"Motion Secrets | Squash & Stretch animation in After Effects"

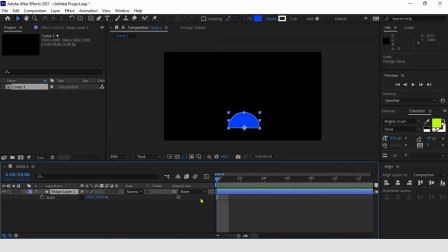In this case, we will use the scale parameter for both the movements of the rectangle and the squash and stretch on the shape itself. Adding squash and stretch won't be done in the second movement of this animation,
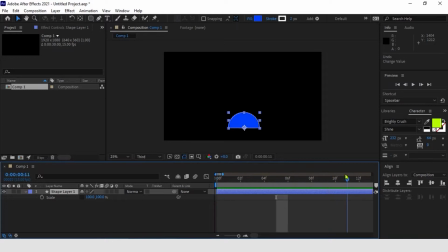but instead, we'll work on it at the same time we are creating the movements for the shape. Let's start setting up the main action of the semicircle. Our scene will open up with an anticipatory movement of about 3 frames.
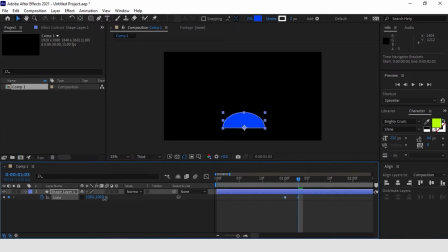I'm always working on 15 frames per second. So our circle will start and anticipate the main movement by compressing itself. Afterwards, it will stay in the same position for about 6 frames.
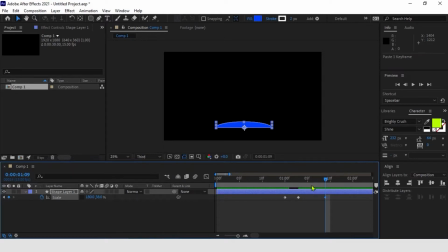Remaining still and building up energy for the main action. After, we will have a sudden release of this accumulated energy, which will stretch our circle for about 10 frames.
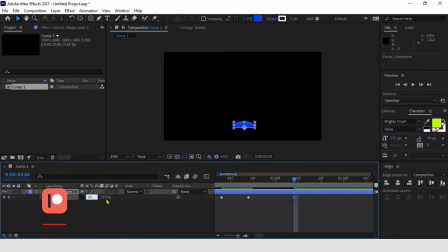In the end, our circle pushed by the white rectangle, which we will animate further ahead, will go back to its starting position. So let's copy and paste the first frame.
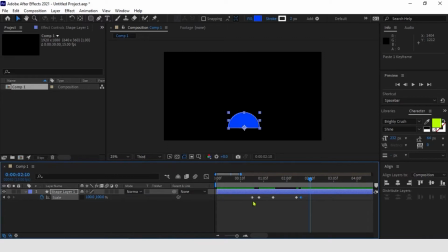We can also add a last keyframe to create some follow through. The main follow through movement we will have in this composition will happen on the white rectangle, which we will animate later.
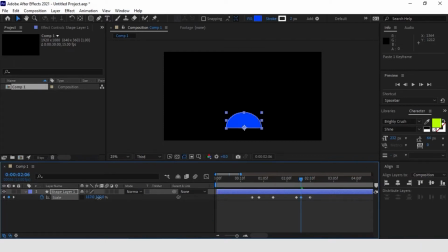So what I'm trying to do here is to create a smaller adjusting movement on the semicircle so it isn't too flashy. Let's refine now the timing of the animation. First, we can select all of the keyframes we have created.
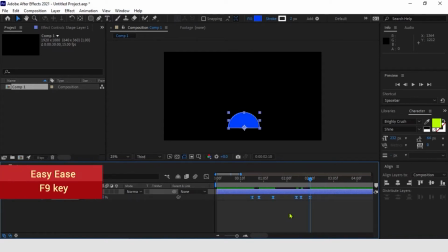Click F9 and apply some easy ease,
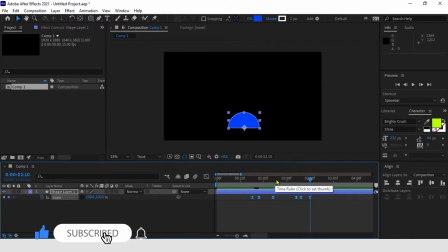which will be enough for both the anticipated movement and the adjusting movement at the end. However, we must intervene on the timing on this part right here.
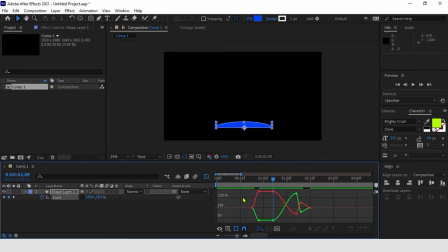This is a movement in which our semicircle suddenly releases energy, so it's very important to adjust the timing accordingly. We can have a slow in and slow out at this moment,
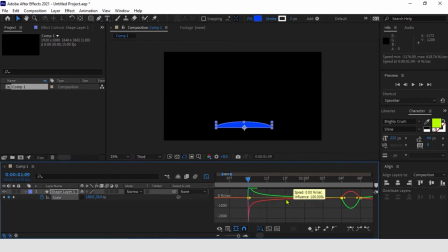but instead our semicircle should carry on directly at full speed and slow down after. To conclude, let's create some secondary anticipatory movements.
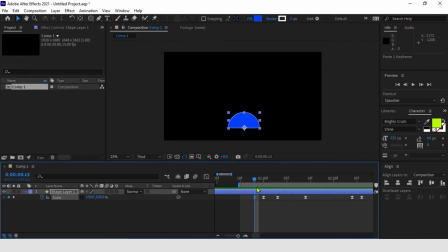The first one should be before our first movement, creating basically a sort of double anticipation. The second one should be before the main action.
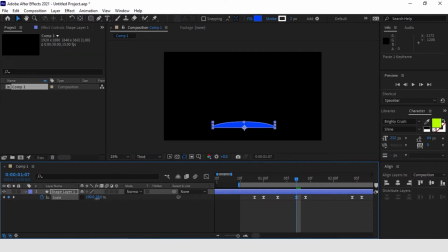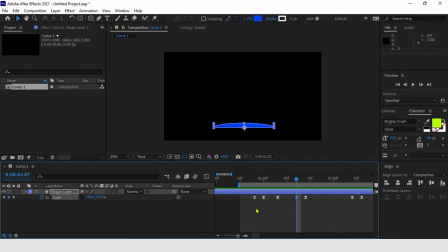Okay, so let's move on to the second element of our composition, the white rectangle. So let's create the white rectangle with the shape layer. Okay.
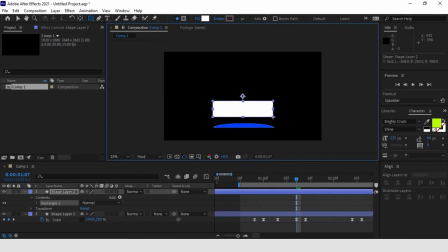We can set up its movement that are dependent on those of the semicircle.
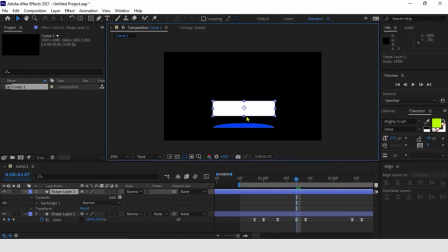In the beginning then, it will follow the anticipatory movement, and after, it will be latched up in the air in the main action. On a second instant, the rules will invert as we have said before.
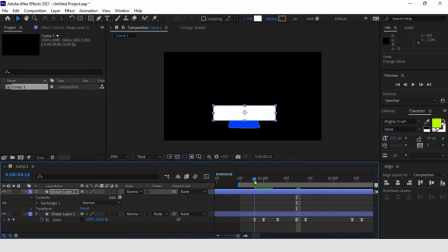It will be the rectangle that, by falling, will influence the movement of the semicircle, bringing it back to its original position. Let's start creating keyframes on the position parameter of the rectangle.
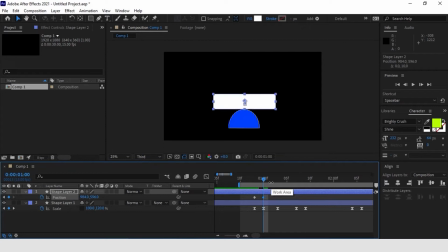As we said, during the first half of the action, the rectangle will faithfully follow the movement of the semicircle. Let's set keyframes on our rectangle's position to set up the movements.
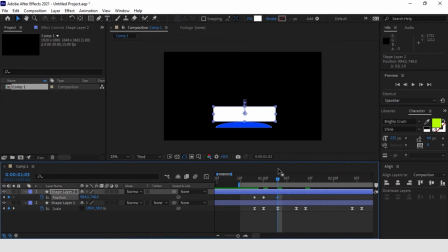We are going to basically retrace the movements done by the semicircle as we said before, and conclude the first section by bringing the rectangle up to where it is pushed by the semicircle.
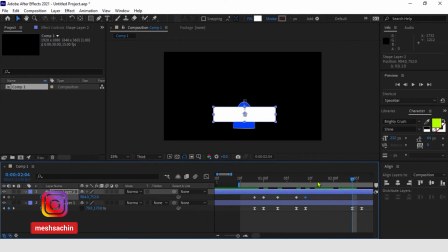Now, we can create the second half of the action in which the rectangle, as it falls, will clash against the semicircle,
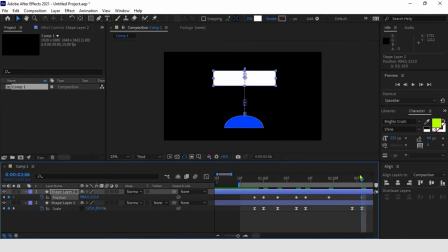and then replicate the subtle follow-through effect we have already added at the end of the scene.
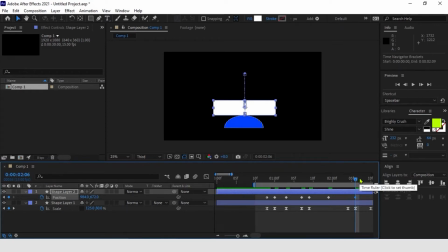As the next step, let's adjust the timing.
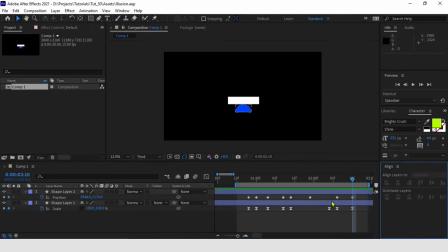Same as we did before, we start by applying easy ease on all keyframes, which will be enough for the first part of the action and also for the closing movements. However, we must again fix the timing in this section right here.
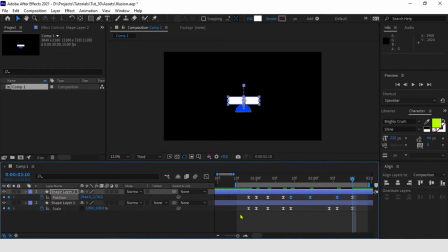Our rectangle will indeed react to the semicircle's movements, So let's replicate the same curve we created before in such a way that the rectangle is immediately launched in the air.
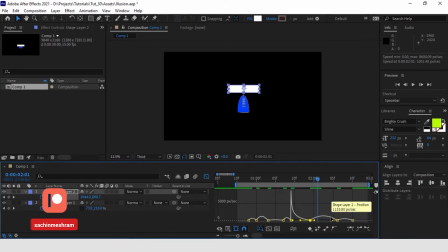After, however, we are going to create the opposite movements so that the rectangle's acceleration will compress the semicircle. Let's create then an opposite curve and adjust the timing to render the final impact much more credible.
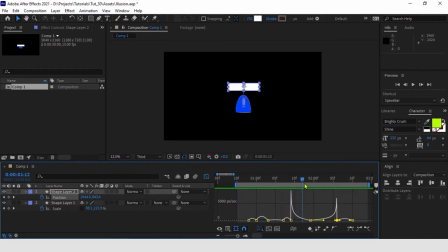Now, we can move on and create an overlap between the different parts of the rectangle. As we have seen in the example,
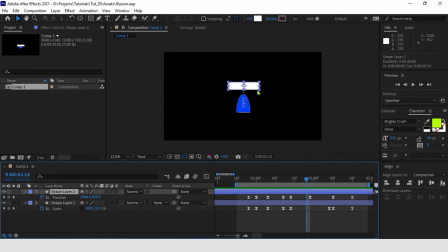the central section always moves up first, while the side parts follow with a small delay.
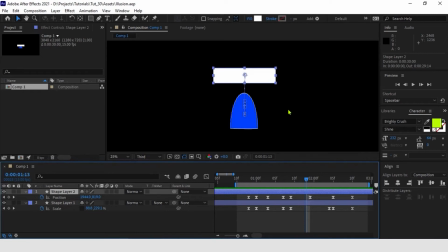To do this, we are going to use a banded effect. Let's set to our layer the grow bounce effect and the banded effect.
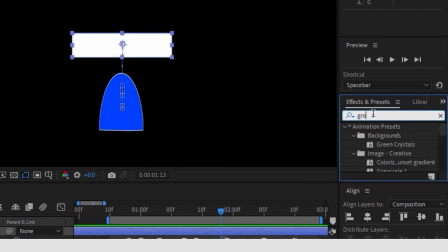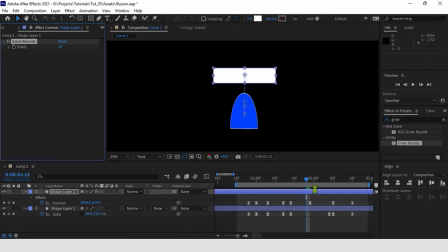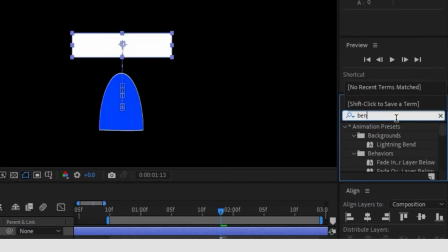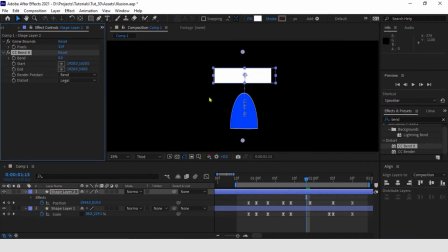Now, as we add the bend effect to the shape layer and play it, you will find that the bend effect stays at the place where we add it. It doesn't move with our shape layer.
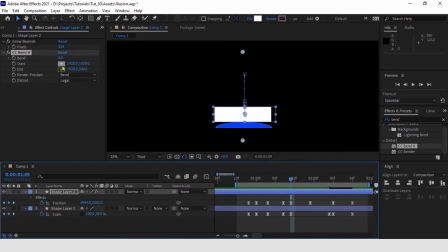This is the problem to add distortion effect on animated shape layers. To solve this, we need to precon the shape layer first and then add the bend effect. Let's do this. Select the rectangle shape layer and create a precon.
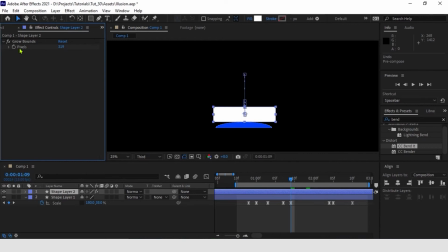But first, remove both the effects we have added, the grow bound effect and the bended effect.